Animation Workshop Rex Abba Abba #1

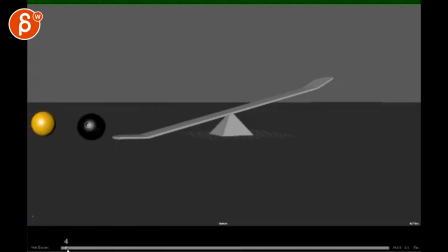All right. So I checked this out, and I saw your email with all the questions in there. And there are a couple things. So to me, there's some things where I feel like you're going into
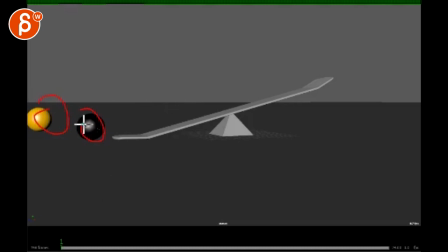that the balls have character and they're alive, but then there are moments where they're purely physical in terms of, you know, pure physics, where just the life is not in them anymore. So to me, there are a couple things that are a bit contradictory. That's the way to put it.
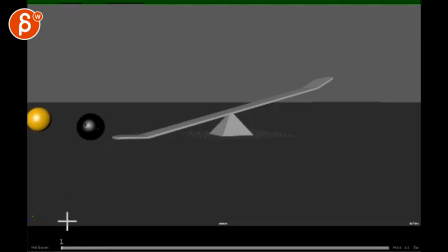So also energy-wise, it's all kind of slow. He feels kind of doesn't like life, depressed. There's something going on here, which is interesting.
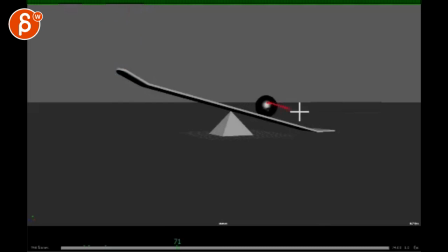But then I'm not understanding, just from a physics point of view too, as this comes down, because it seems like at this point, it's just pure physics, right? It doesn't feel like it is bouncy or it wants to do anything. Now, this ball hitting this is not going to make this stop.
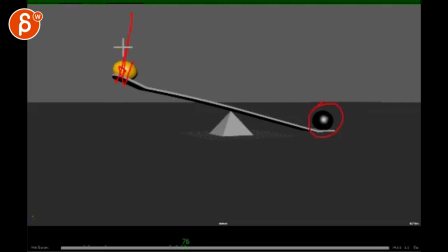This is too heavy for, you know, this ball is too light, basically, to bring this guy up. But at the same time, there's no reason for this ball to stop. So I'm not understanding why it wouldn't just roll out. So that's a problem. And then, I like this.
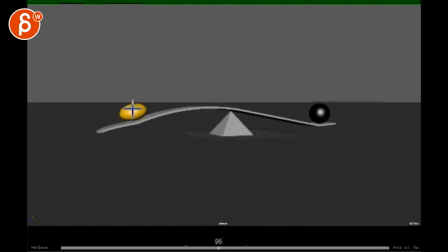That's all great. Excuse me. The animation is cool. Timing is great. But then after that, it's kind of like, it's going to roll over. And then you got a little pop there. It's a bit much. Where is it? As it gets off the ground right there.
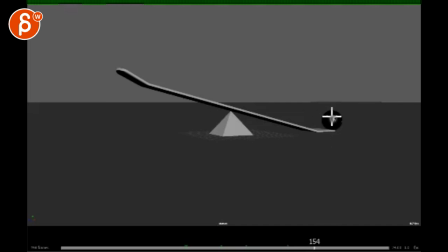That is a weird, strange. Like it suddenly pops down. But then from here to here, the spacing is slow again. It's not like that pop suddenly, like an elevation change. Where it suddenly accelerates for a little bit. And then he slows down. But then it just kind of slow. So you have this thing of, it starts off slow.
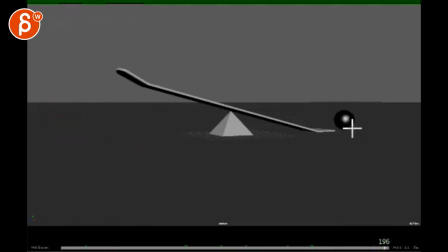And it ends slow. So there's not real energy in the shot. Then the relationship is kind of odd in a way where,
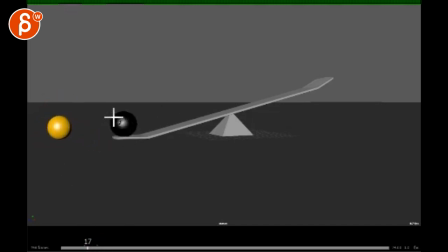I don't know, it feels like this ball is also kind of heavy. But then this guy is heavy at the beginning, but then suddenly he's able to speed up. Like it feels like this guy suddenly is as springy and fast as this one.
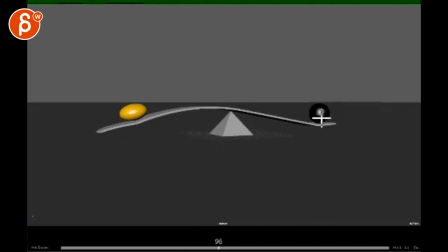And then once we get to here, I don't know, again, it's just the physics and why is it suddenly not alive anymore? So I'm just slightly confused about what is when, in terms of when do you want your character to be alive or not. But I like the idea of this happening, right? Can't get up and it gets that guy out there.
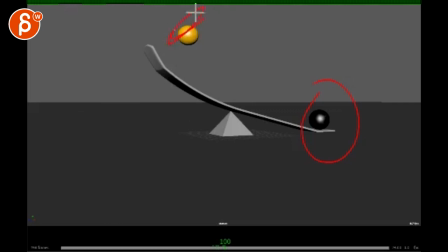I mean, also, if you're doing squash and stretch already, you want stretch on this frame, but maybe one more here just to have a smooth exit. So what could we do? A surprise or humor?
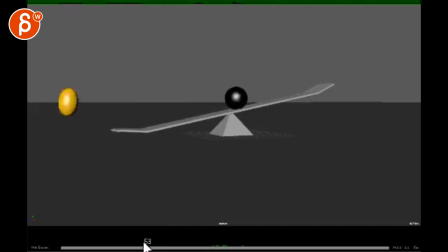Like right now, this guy feels like he has zero urgency or zero agency. Like there's nothing. It's not like he knows that something is behind him. He just kind of goes there, goes down, suddenly stops for no reason, and then goes down and that's it. So there's no real relationship. Where is it? Here, between these two.
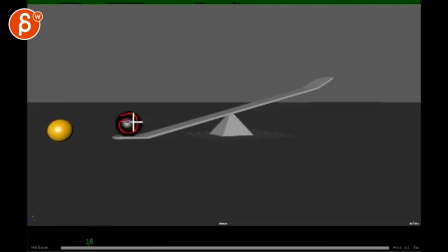So it could be something where, you know, like it's a slow roll, doesn't get up, goes back down, tries, doesn't work. And then maybe that's when this ball is pushing and pushing and pushing to get somewhere.
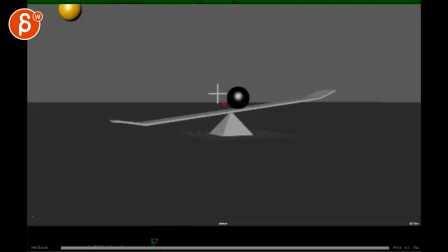And then maybe it gets to this point and then the ball is bouncing backwards as he goes down. But then again, it would just go out there.
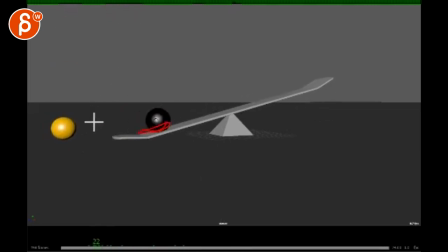I'm not sure. It depends what you want to do. Do you want this to be just something is he's just going along and it just happens to him? Do you want them to be together in terms of their relationship? You know, they're trying to help each other. Do you do kind of like the Miyazaki clip?